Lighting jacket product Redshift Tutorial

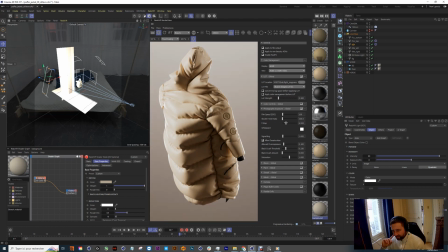[12:30]
And yeah, I play with my desktop to make it something much more bright. So I try to go the most closer I have my final render,
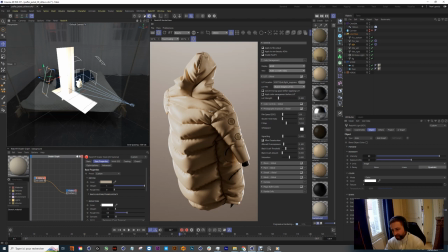[12:43]
and on my last adjustment, I will export it to After Effects for the final.
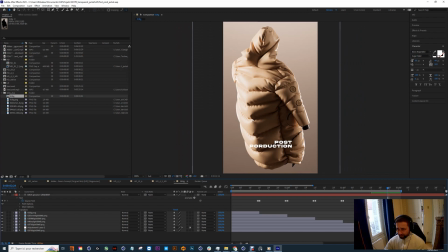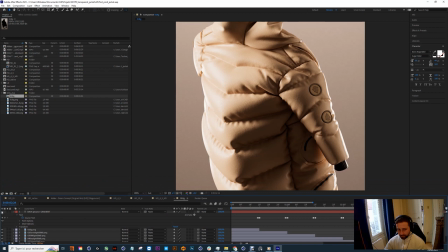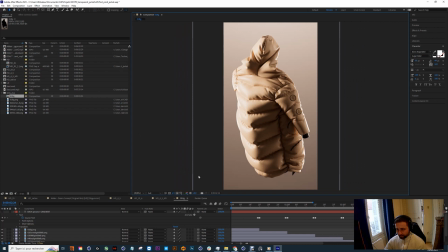Yeah, so as you can see, is our vanilla render from Cinema 4D and Redshift.
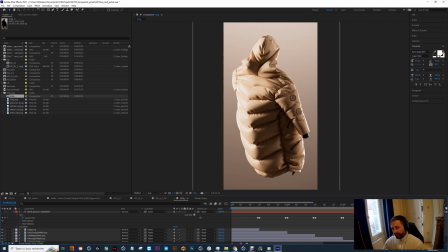[13:19]
And here is my adjustment using in After Effects. So you think it's quite good improving using After Effects adjustments. Some like to use Lumetri Color and play with
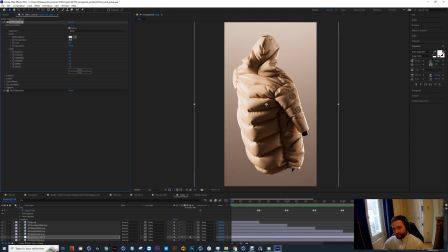[13:41]
my exposure. Temperature also, because at first it's brown, something like orange. With temperature, you can even more accentuate this warm feeling.
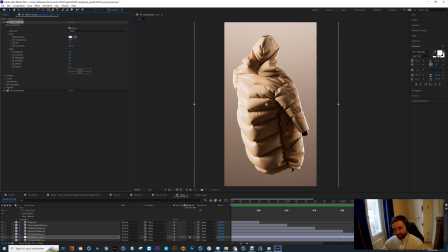[13:57]
Sometimes good to use temperature adjustment to increase the feeling. Like if you use something like bluish render, you will decrease temperature to having like this cold and fresh feeling.
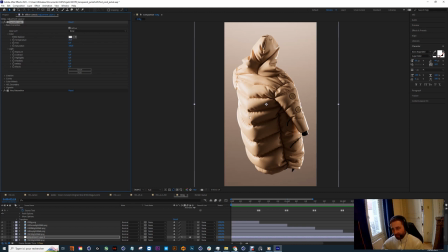[14:15]
Me here, I want something really warm and creamy, so I increase temperature.
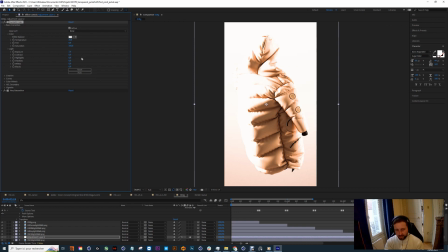[14:20]
Also exposure, as you can see, it was too dark, so I increase exposure.
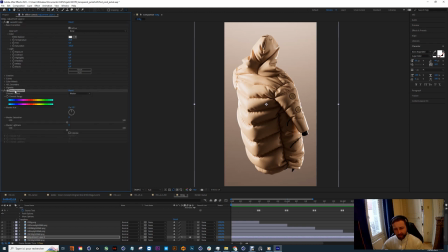[14:30]
And I seen much of the time we are quite good for our saturation, but saturation, but always need to tweak a little bit.
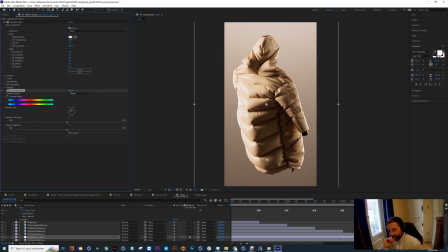[14:47]
As you see, on my vanilla render, it was too yellow, in fact. So with accentuate by -5 or HUE, we've got even more creamy volume.
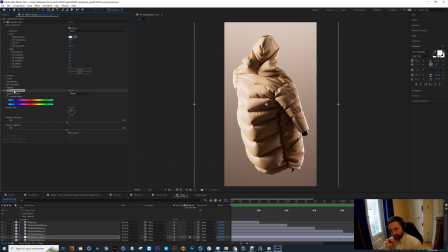[15:04]
So good to tweak with HUE on your Fan Islander, and sometimes you will be surprised, oh, it looks better with few less or few more on your channel range.
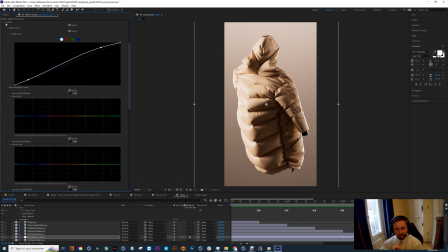[15:19]
Yes, last time I like to play on my creative is my sharpen.
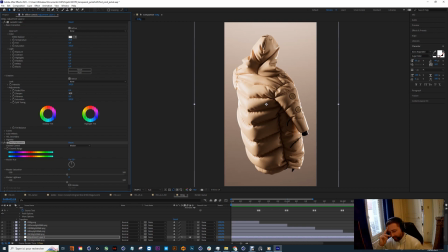[15:28]
Yeah, it's like hide pass in Photoshop.
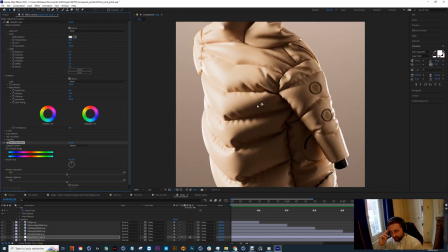[15:32]
It will boost your detail. If I zoom in, as you can see,
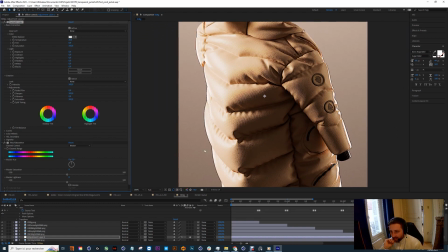[15:40]
and I say maybe 100, you see it will boost much more the detail. Guys, tell me if you like it in comments, and see you next time.